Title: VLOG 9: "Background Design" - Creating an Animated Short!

And that continues down the line here. Background 13 is the most used background. It's used in scene 18, 20, 22, 27, and 29. That's because it's when the Easter Bunny actually gets inside the barn. The final shot is actually that. It also has a window in it, so you can see the other side. So there's multi-layers to that background. So what I'm going to do now is I'm going to move over to the table. I'm going to take these off for a moment because they hurt my nose. I'm going to move over to the drafting table, and I'm going to start drawing. All right, let's do it.
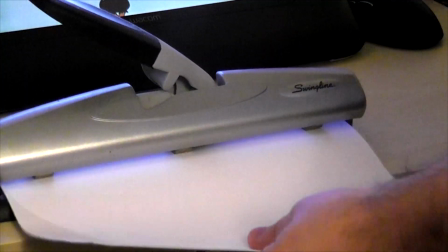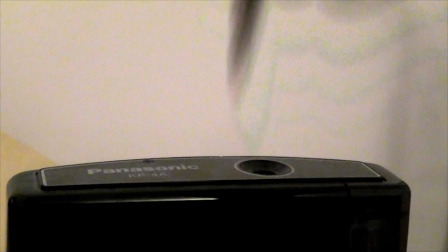Okay, so now that I'm ready to draw in my squeaky chair, apparently, I basically go through the same process that I did in the character design video blog, except there's a small addition this time. If you remember last time, what I did was I took images off of Google, put them onto a proof sheet, printed them out, and then I had them all scattered around here for good reference. The thing is, this time, my printer's not working. I got my computer over here, and that has the images on it. Essentially, it's a lot of images of barns and farms and arms. So now that I know how many backgrounds I have to do, I know what they entail, I know the general layout and the needs of the background, the perspective, that sort of thing. I draw it on paper not because I necessarily even prefer it, but if you're an independent creator, it's actually really important to have a variety of workflow. So if you're always on the computer, it gets a little redundant. If you remember the sound effects video blog, that's why I was so excited to do the sound effects and the dialogue and everything, because it's different. That's why I like animation. There's a lot of stuff that you can do in it. There's a lot of variety. So again, remember, not a tutorial. It's kind of a behind the scenes / narration type of thing.
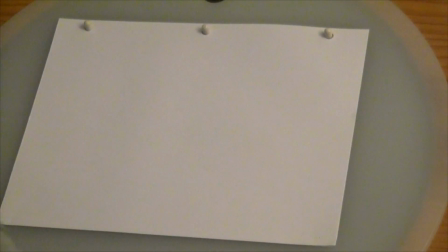It's a video blog. Let's draw. Doesn't it sound so much better now because of the setup? I'm able to use a microphone because you can't see it.
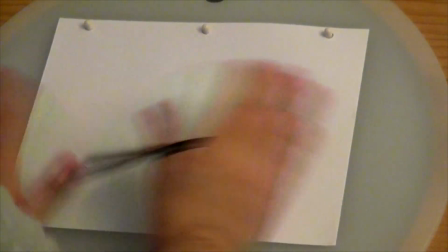It's right there. Anyway, so the first thing I gotta do is I gotta figure out where my horizon line is.
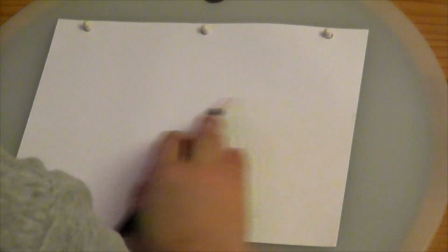Well, horizon line should be somewhere around here. Can you see that? Not really, but that's okay.
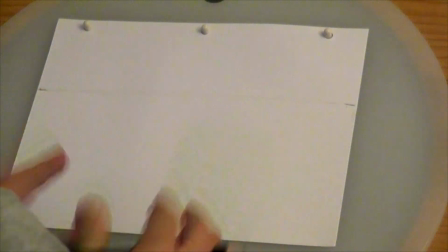Just keep in mind it's between these two. We know that based on layout, the Easter Bunny is going to be running from left to right on screen.
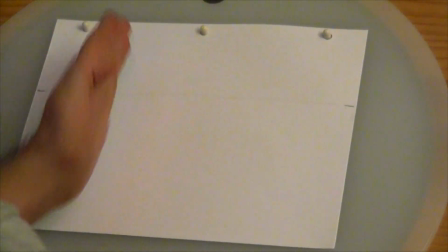We also know that the rooster who's yelling after him is over on the left third of the screen,
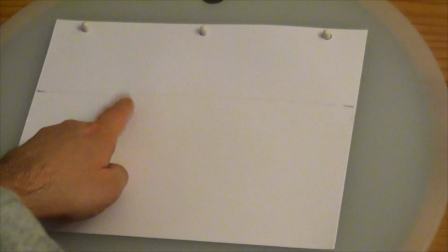standing right at the edge of what would be the porch, the barn house.
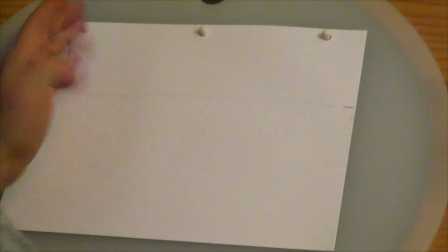So that means that the barn house is going to be all the way over on this side, mainly because the barn house is not the most important part.
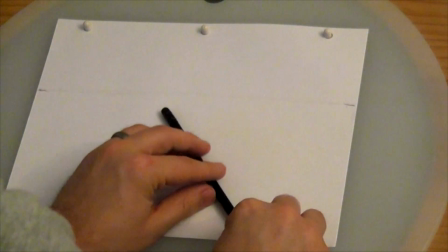That's not what's going to take up most of the screen. What's going to take up most of the screen here is going to be the chicken coop.
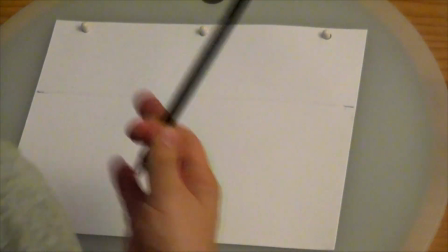We got some other roosters that are hanging out here or coming out. I'm not sure yet because I haven't actually laid that out.
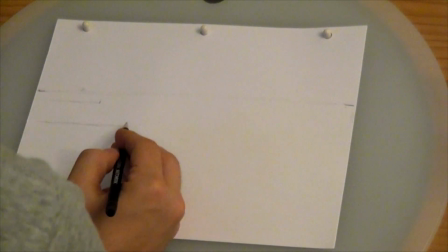We start by marking our territory. This is about where the attention's going to be, so we just want to make sure that everything's kind of coming out from there.
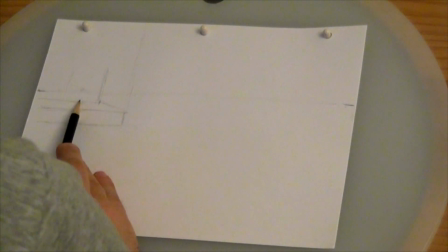So the barn house is going to take up this part of the screen. Since I know that the chicken's going to be standing right around here, I don't really want anything to be behind it.
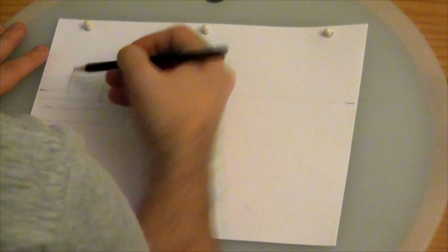I want it to be framed because we're actually going to zoom in. So the door is going to be about here, the roof is going to be about here, and then we just need some stairs.
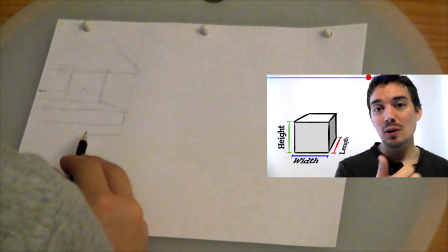Remember the tip in a minute that I did on perspective? Tip in a minute number 3? All the lines on that plane are going to converge on that spot.
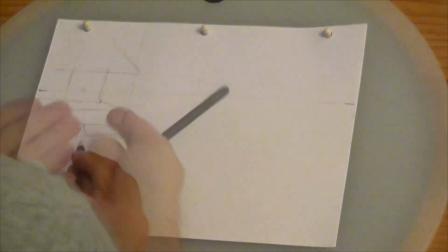That's what's happening. All the lines are going to be pointing up to the chicken.
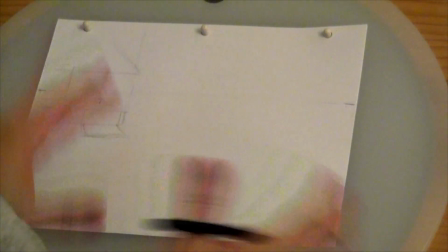Because obviously the Easter Bunny's running in front here. He doesn't really need any attention. It's the chicken in the background that needs to be highlighted.
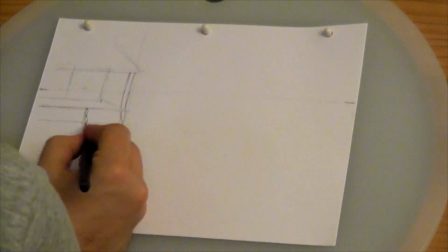So we got kind of a frame around the chicken. Just putting some stairs on here. Again, using the same principle.
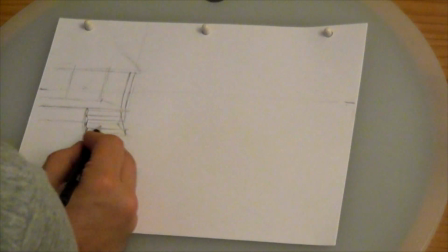Horizontal lines are just staying on the same plane. You know, I'm not doing a clean version of it.
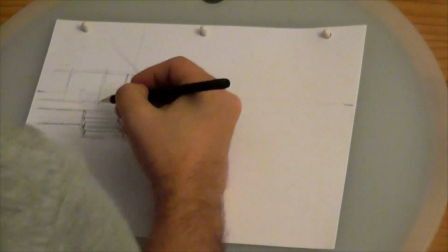All I'm doing is I'm just making sure that I have a general layout, and then I'm going to play around with it.
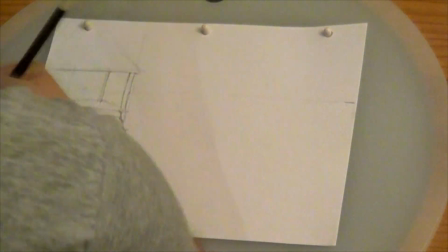Maybe even that's too close. Maybe even the door should be farther to the left over here. I mean, we don't really need to see the door.
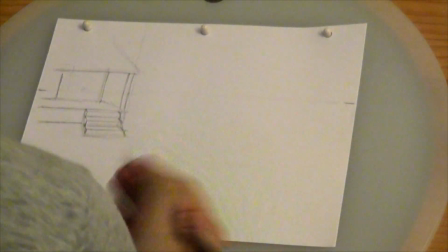And there's probably going to be a window somewhere around here. There's got to be a window, right? So there's the general idea of the barn.
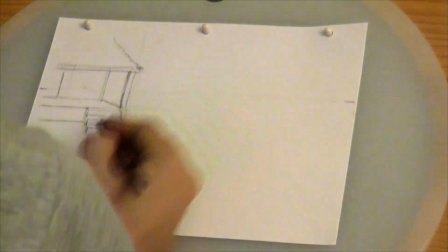I'll go back and fix it up in a bit.